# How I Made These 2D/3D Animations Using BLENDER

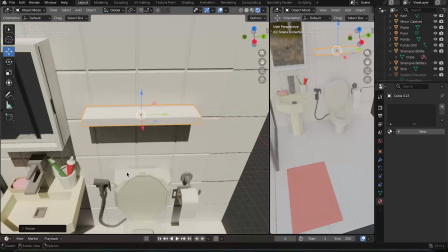249s
And now I'm modeling another shelf for more bathroom essentials,
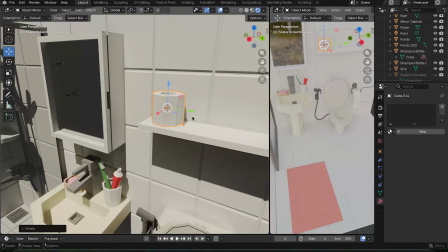254s
and like for example this, I'm just stacking some toilet papers,
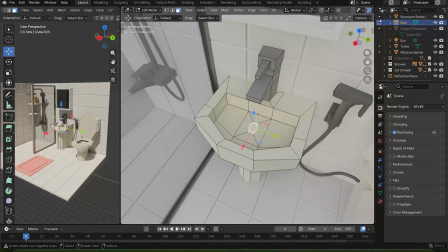260s
and then I made a drain for the sink, which in hindsight was not even necessary for the final scene, was not even visible in the scene, so I did that for nothing.
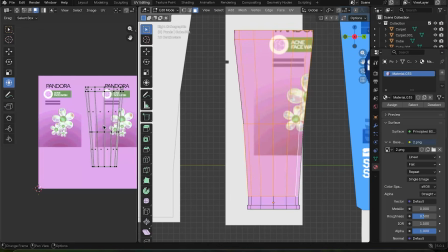273s
And then I did some UV mapping, which it was pretty fun. I had really fun texturing my models.
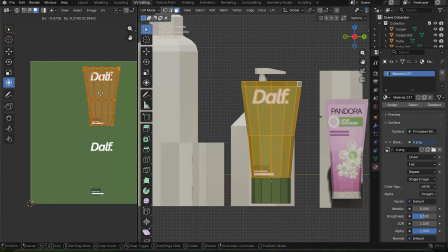281s
I made some bootleg parody versions of certain brands.
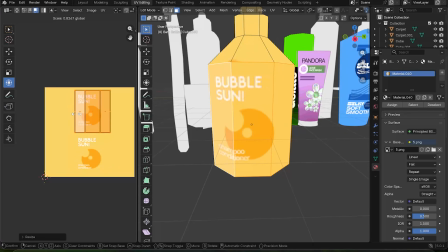288s
Let me know if you can guess any of them. I made all of them in Canva.
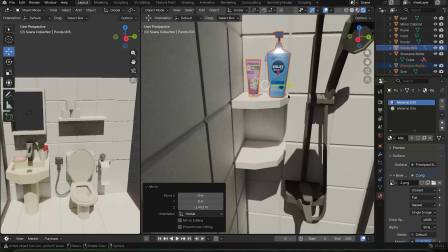292s
And now I'm just putting them into the scene, putting all my textured objects into the scene.
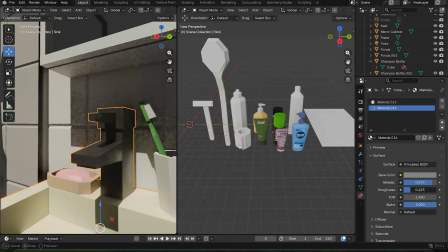299s
Then I changed some of the material attributes for certain objects to make them more like metal and the modeling is done.
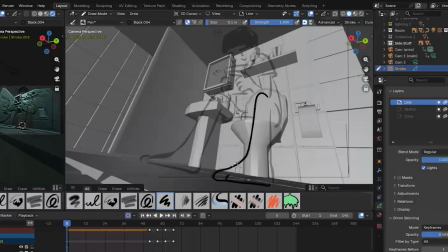311s
Now it's time to pull out a key tool that I used to make this scene 2.5 dimensional, and that is none other than grease pencil. I've always wanted to try grease pencil because I've been seeing a lot of grease pencil animations in my For You page, but I never really had the courage nor the motivation to even tackle it myself. And I was also always been intimidated by it. I mean, I was intimidated by Blender as a whole, but grease pencil was no different.
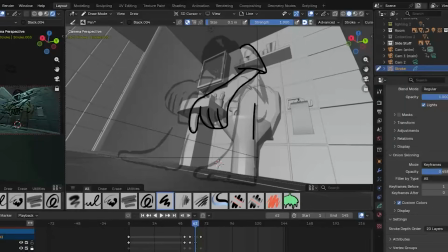344s
Because coming from a 2D artist myself, I thought the features on grease pencil were very intriguing for me to try out.
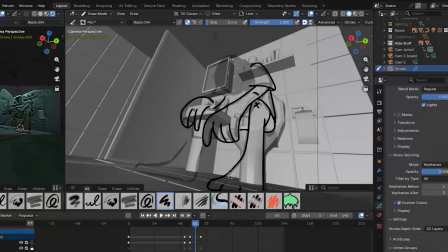352s
And I thought this was a game changer for 3D art and 2D art in general. But once I actually tried it, it was actually not as bad as I thought. In fact, personally, I thought it was one of the easiest tasks that I had to do throughout this project. And it felt like using any other 2D animation software.
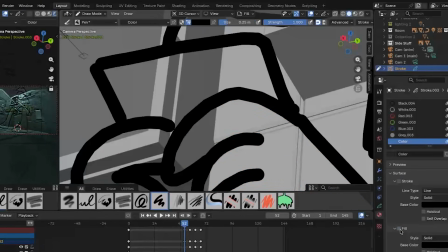373s
Per usual, when I 2D animate, I start off with a sketch layer.
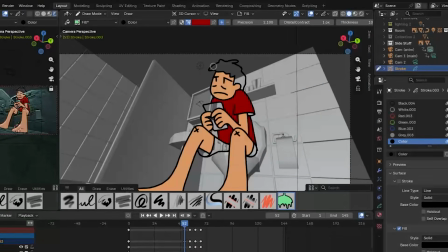378s
After I'm happy with that, I line my animation to make it more crisp and clean.
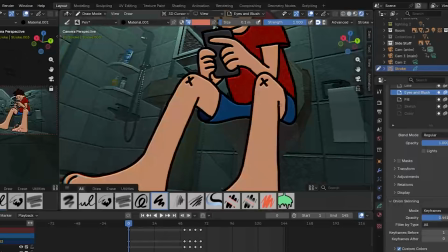384s
And then I just block out the colors using the paint bucket tool.
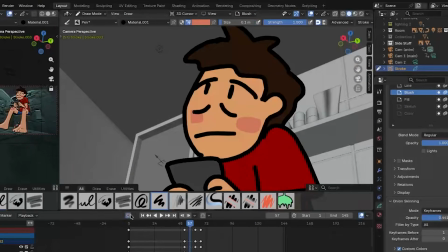388s
And then I added some blush to the cheeks and added some shading to the character.
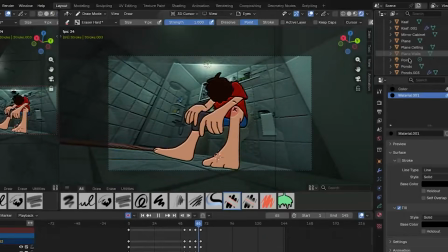394s
And once I'm done with animating, I played around with a lot of the effects and modifiers,
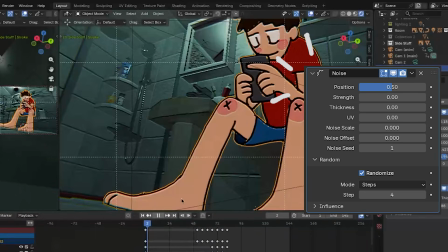401s
specifically with the noise modifier, and I also really like the pixelated effect.
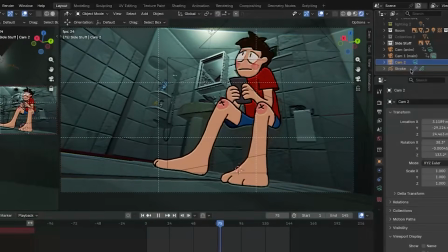409s
I feel like the more I experiment,
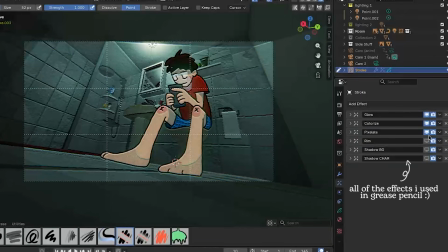411s
the more I really found my specific liking to a style that I was going for in this scene.
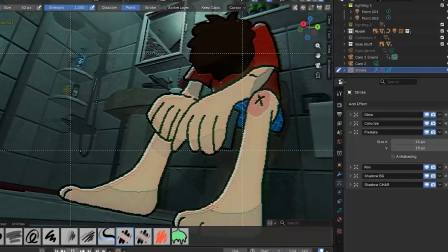419s
And I also added some rim lighting and some drop shadow to the character just
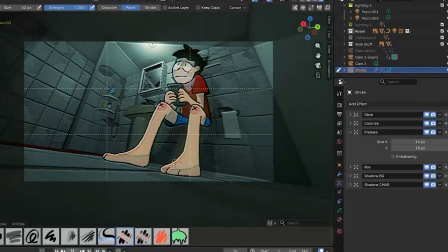425s
to like seal it all together and give that extra pizzazz to the character. I also added that flickering light that I mentioned earlier and a subtle camera movement. I went for a low to the ground camera angle.
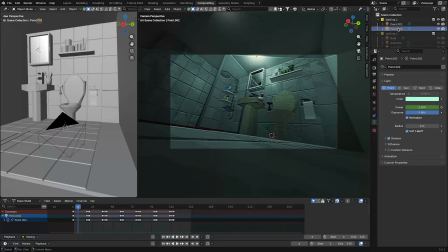442s
I thought the perspective was pretty interesting in this angle, and so why not give it a try?
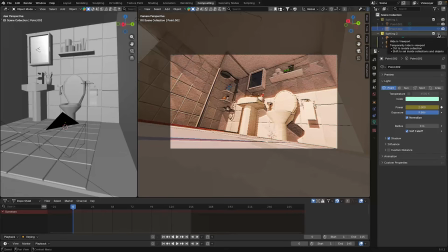447s
I also forgot to mention that I tested out 2 different lighting scenarios.
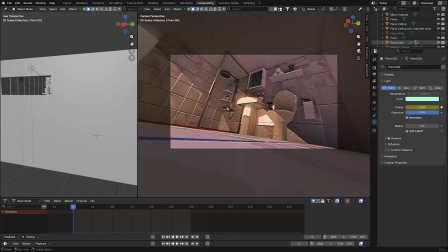451s
Like I said, I wanted a more of a depressing mood and like a dim lighting,
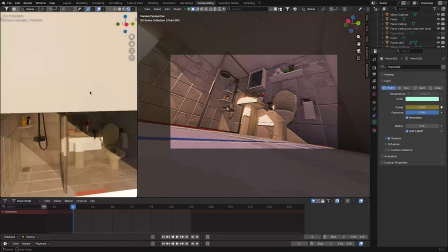456s
but I did try out a sunlight natural lighting type scenario.
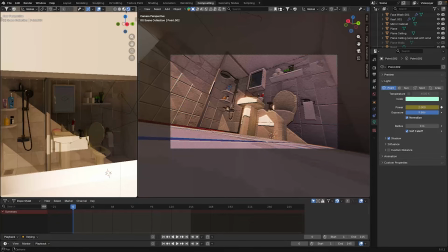462s
My idea was to have the natural sunlight coming from the bathroom window because I was just experimenting at that point and I loved playing with lighting.
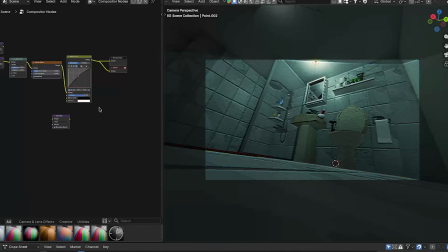470s
And now here's the preview of my compositor editor. I used a lot of glare, bloom effects, and a lot of noise and sharpen filters to actually make it a little bit more
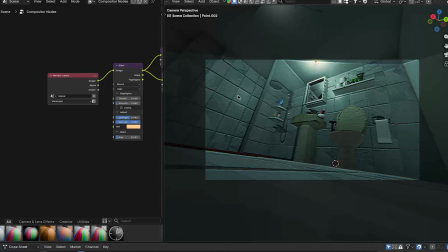484s
VHS/analog style, and also mask out the imperfections that I have in the scene overall.
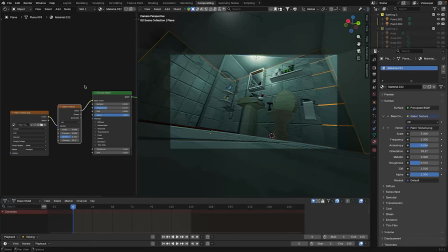490s
And here's the shader editor.